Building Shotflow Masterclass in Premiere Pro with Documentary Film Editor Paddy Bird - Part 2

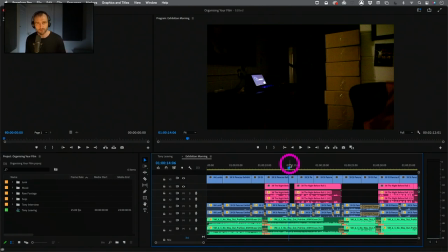(13:56)
we could see this concept of the reverse domino theory really at play here uh again again we haven't seen any movement so far but it's definitely coming he's turning on this light
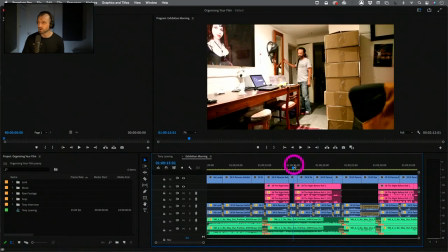(14:07)
most have ever had and then bang we're over we're gone from a wide shot again we've gone over now to another
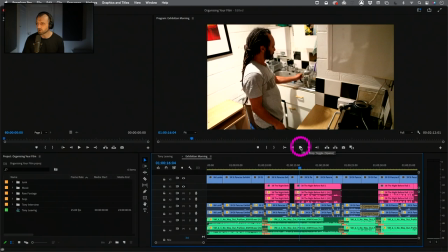(14:14)
mid shot and he's getting his coffee out ever had see a show's
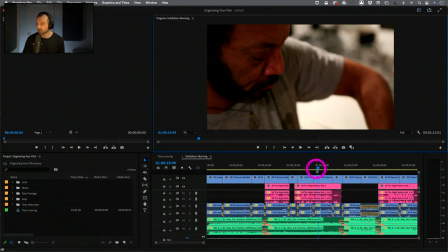(14:19)
gotta be 200 and again we've gone from mid shot
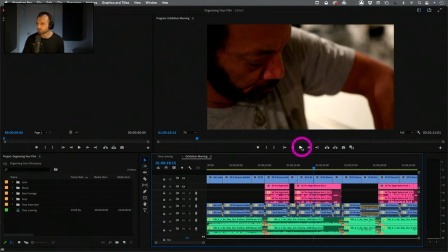(14:24)
we've gone into a close-up he's doing more details of you know so
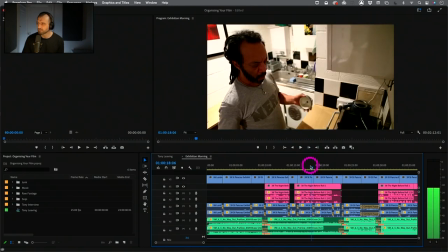(14:28)
I'm looking at the movement here I'm looking at the move now look at the hand position there
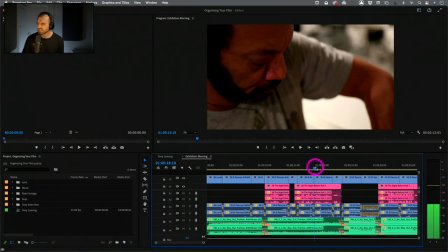(14:33)
so the arm position if you play that 10 times over by yourself you'll think that's a continuity error we can get away with it absolutely fine it's not a massive continuity error like he's changed the color of his shirt or he's put a hat on slight
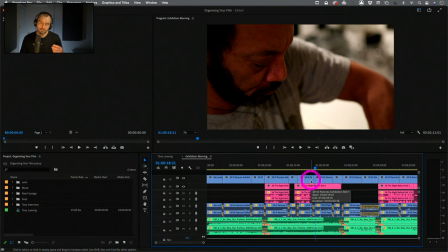(14:49)
changes in movement in a fast moving sequential sequence are swallowed by the the um you know they're really accepted by the viewer so don't worry about that too much because there's a it's a
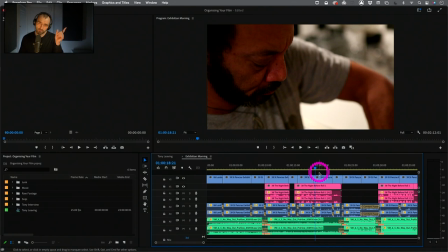(15:02)
question of what else is going on that's similar within the in the outgoing shot and the incoming shot if a predominant amount of it is similar 60 70 80 percent and there's not a massive change in someone's frame or whatever you know hat on color of the shirt which is a massive
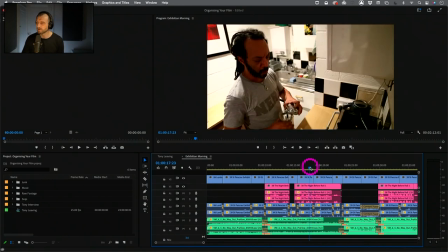(15:21)
continuity error the audiences will be fine with it but you can see again we've got some some some really nice reverse domino theory here it's got to
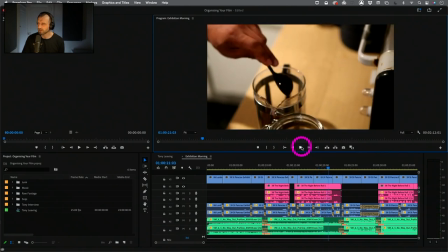(15:31)
be 200 people maybe 300 and now we've got our first piece of movement
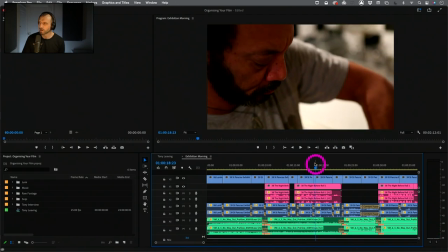(15:36)
so we started off on a close and then we've got a nice sort of
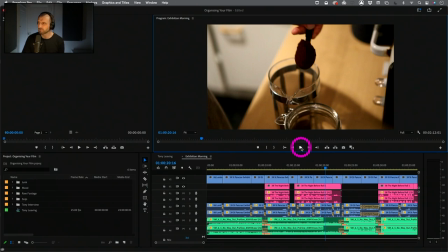(15:42)
tilt down for tilt and pan down to Tony putting the coffee in now
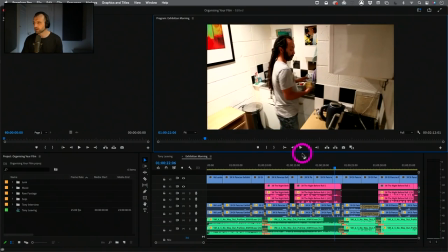(15:48)
what's the essential action that's going on there now this was really
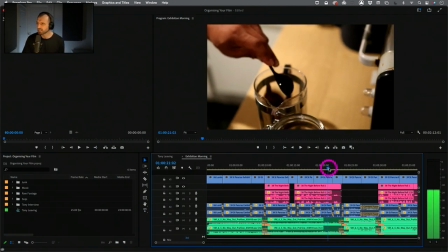(15:53)
interesting let's just play this i let the coffee i could have cut out there so when the essential action of the shot had ended which was plonk the camera movement had ended and the action in the frame had ended
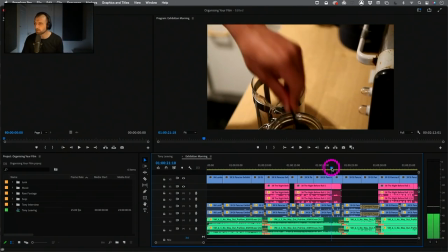(16:08)
but i chose to actually take it a bit more and and there's a
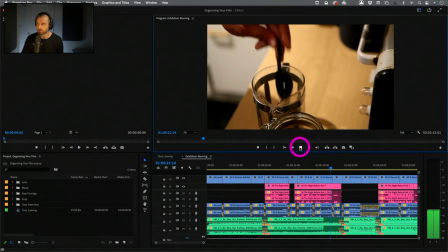(16:13)
second kind of ending to the shot because it was a
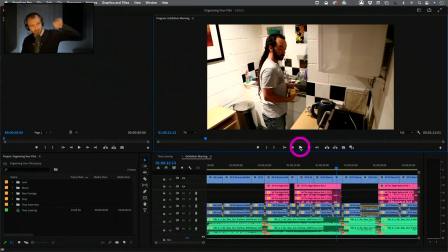(16:18)
it was a uh it turned over and then he put the spoon the coffee spoon back in the coffee jar which I thought was nice so
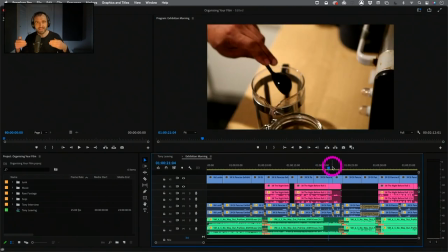(16:28)
there's a number of things going on there I'm letting the action finish and then I'm cutting out if you do it if you start cutting out halfway in the action and there's nothing in the next shot that relates to this shot that's when you get bad
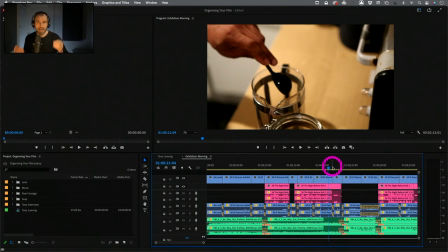(16:41)
shot flow so let it finish let it finish let it breathe bang out then you can go to cut to another shot cutting around essential action and not in let not letting action or camera movement finish
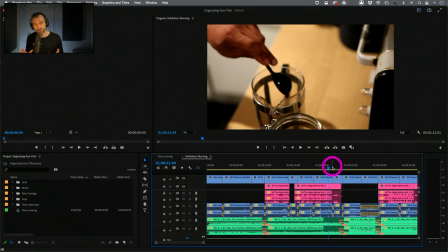(16:56)
at this fundamental elementary stage is going to cause bad shot flow that's a very big thing to to um to notice right let's carry on so we've gone from a close with a bit of movement down
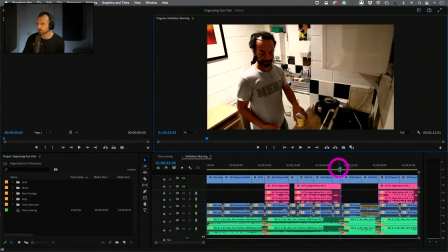(17:09)
action has ended and we're back out here for a mid shot where Tony's getting his coffee mug again so we've got another we've jumped forward in time but it's fine as a
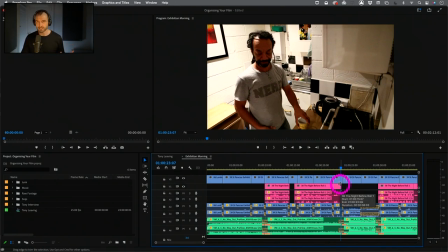(17:24)
compre you know we're in a compressive art form editing is a compressive art form with compressing time it's not a problem
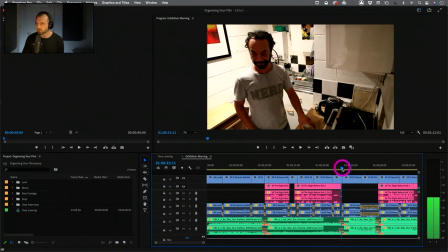(17:32)
and the the mug's gone down so there's a logic to it I've waited till the small bit of action
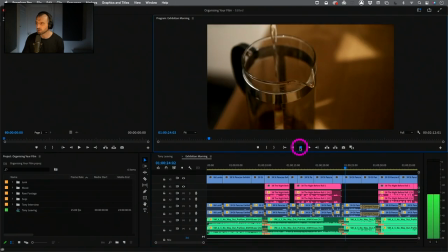(17:37)
has finished and then I've cut to this nice
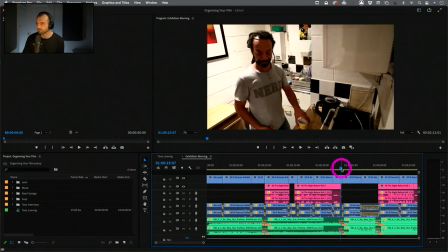(17:42)
close-up shot so we've gone again from a mid to a close-up shot the action is
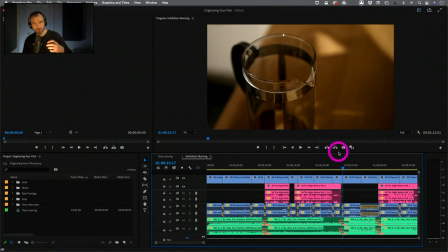(17:47)
progressing over time across different shot sizes and if you'll notice as well just a nice bit of music theory here there's
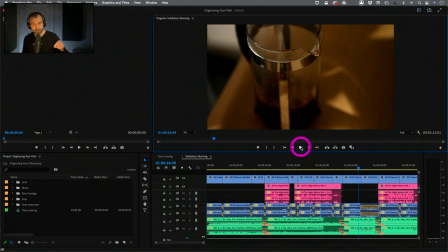(17:58)
a nice little doom in the music and I timed that with the water being flowed with the water being poured so that's a that's a nice little bit of symmetry and connection there and there's a slight bit of movement
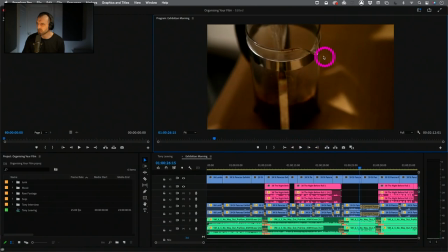(18:11)
here as well let's look at that as we as the camera sort of slightly reveals the bottom of the the coffee pot thing so that's nice so we we're seeing reverse domino theory in full swing here again
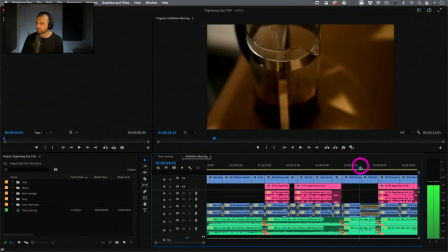(18:26)
ah now this is interesting because we've gone from close up to close up but there's
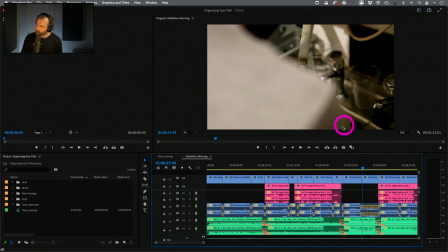(18:32)
a fundamental like this is out of focus because it's got that cinematic bokeh look we're focusing on the on the on the background action not the foreground elements but then we come in and zoom out
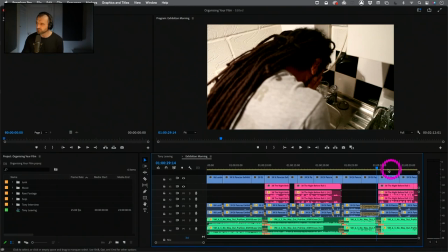(18:48)
now there's a connectivity here which is really nice so there we go we didn't come in on
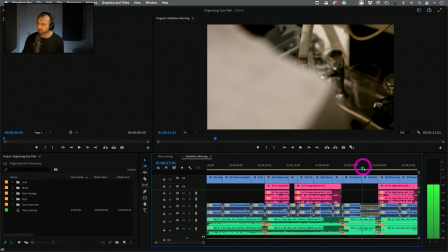(18:53)
the zoom out we established a shot for it like probably a half a second first then we let the zoom out finish
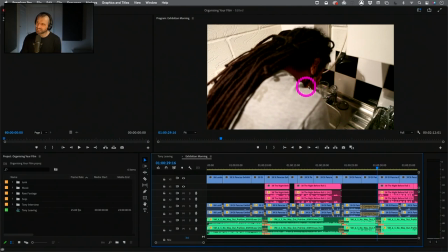(18:59)
we've got a connectivity here with his hands on his face and
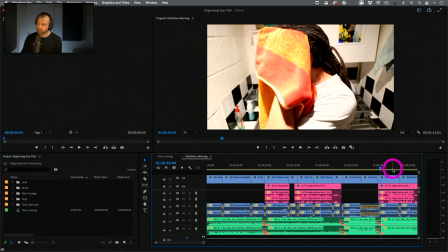(19:04)
then we've got the towel on his face so that's a really nice connection for me in terms of shot flow it it gels and glues one shot to another because it's similar is it the same no the hands yes but this
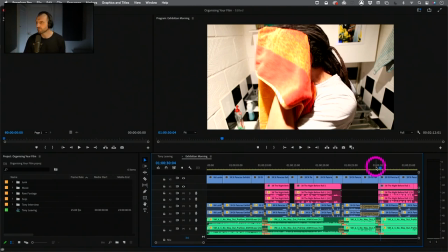(19:19)
time on the second shot there's a towel so we've gone from this is a sort of halfway between a sort of mid and a close
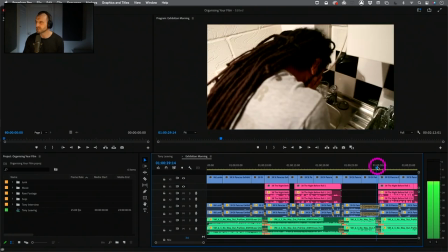(19:25)
i'd say it's more of a mid and we're on to a sort of mid here because we had a zoom in so it was a close there then
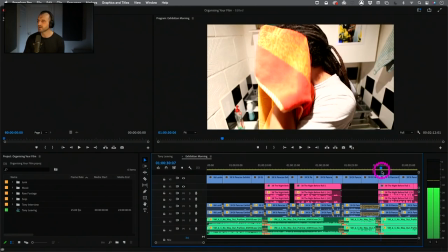(19:32)
it's more of a mid and then we're on a sort of mid close there um so there's a connectivity you could see there's no messiness around the car i haven't cut in or out when there's camera movement or anything like that um in in a messy way
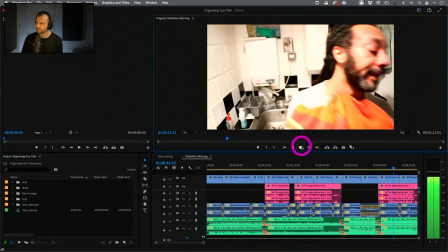(19:48) i keep thinking yeah my panels are gonna be in st packer's station Now this is really nice.
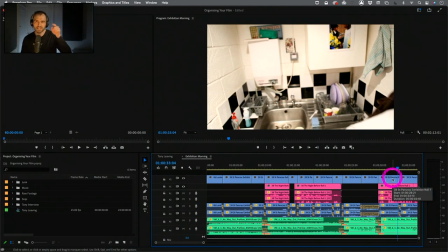(19:54)
This is the obvious end of a little part of the sequence. Sequences are usually made up of mini sequences inside a lot of times.
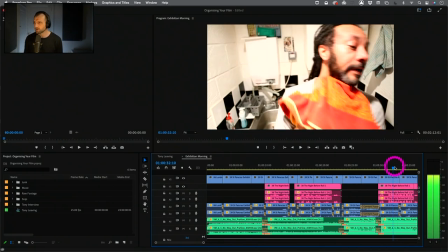(20:03)
So I've let him walk out. Look at that.
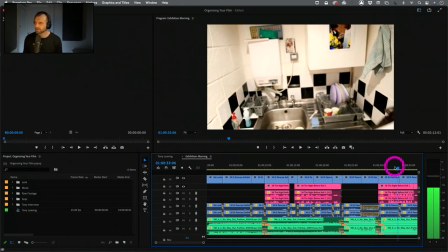(20:07)
He's walking off and I've let the character walk out of frame. So it's kind of the end of that mini location by the sink.
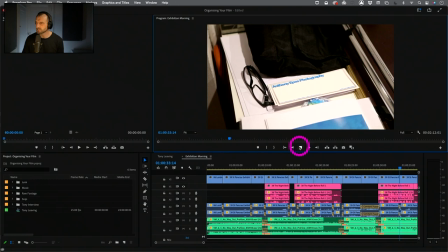(20:17)
and now I've cut in here so he's getting his it's gonna look glasses out of his desk good it's gonna look great and we've
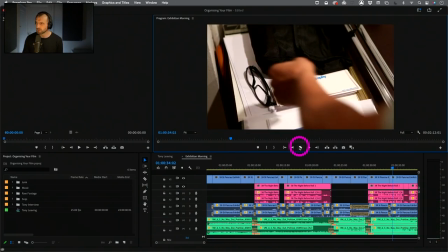(20:25)
got we've got a number of different things going on here which are really really interesting so I've cut to the shot to establish what is going on here Anthony
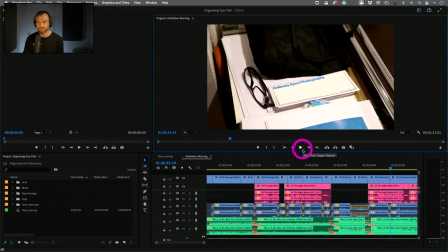(20:34)
Epps photography this is a draw but he's going for the glasses I've left it a beat and let's look at the outgoing shot always check your outgoing shots your incoming shot check for your camera movement check for your frame size changes,
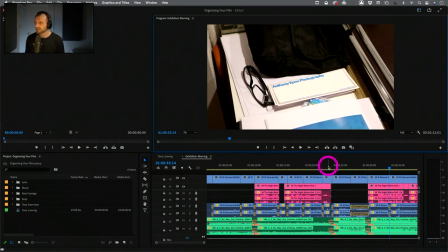(20:49)
check for your reverse domino theory, and check if there's any zooms or anything like that. So we're pretty safe here. I've established this. The eyes probably drawn to that first, and then this second. It's a toss-up between those two. And we've got a lot of things going on in here.
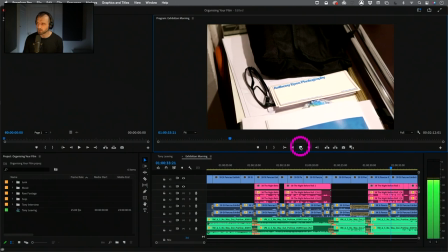(21:08)
So look at this shot. We cut to it.
It's going to look good.
We've got action coming in.
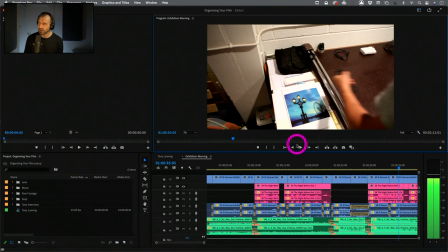(21:12)
We've got the character's action coming in. and right at the same time we've got to zoom out and then a pan and tilt up so there's like
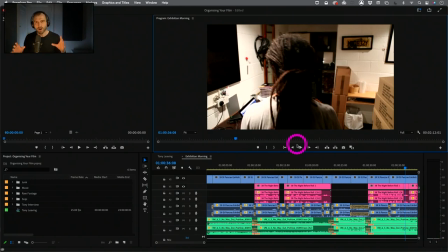(21:20)
three or four things going on at the same time that's fine to have in absolutely fine to have in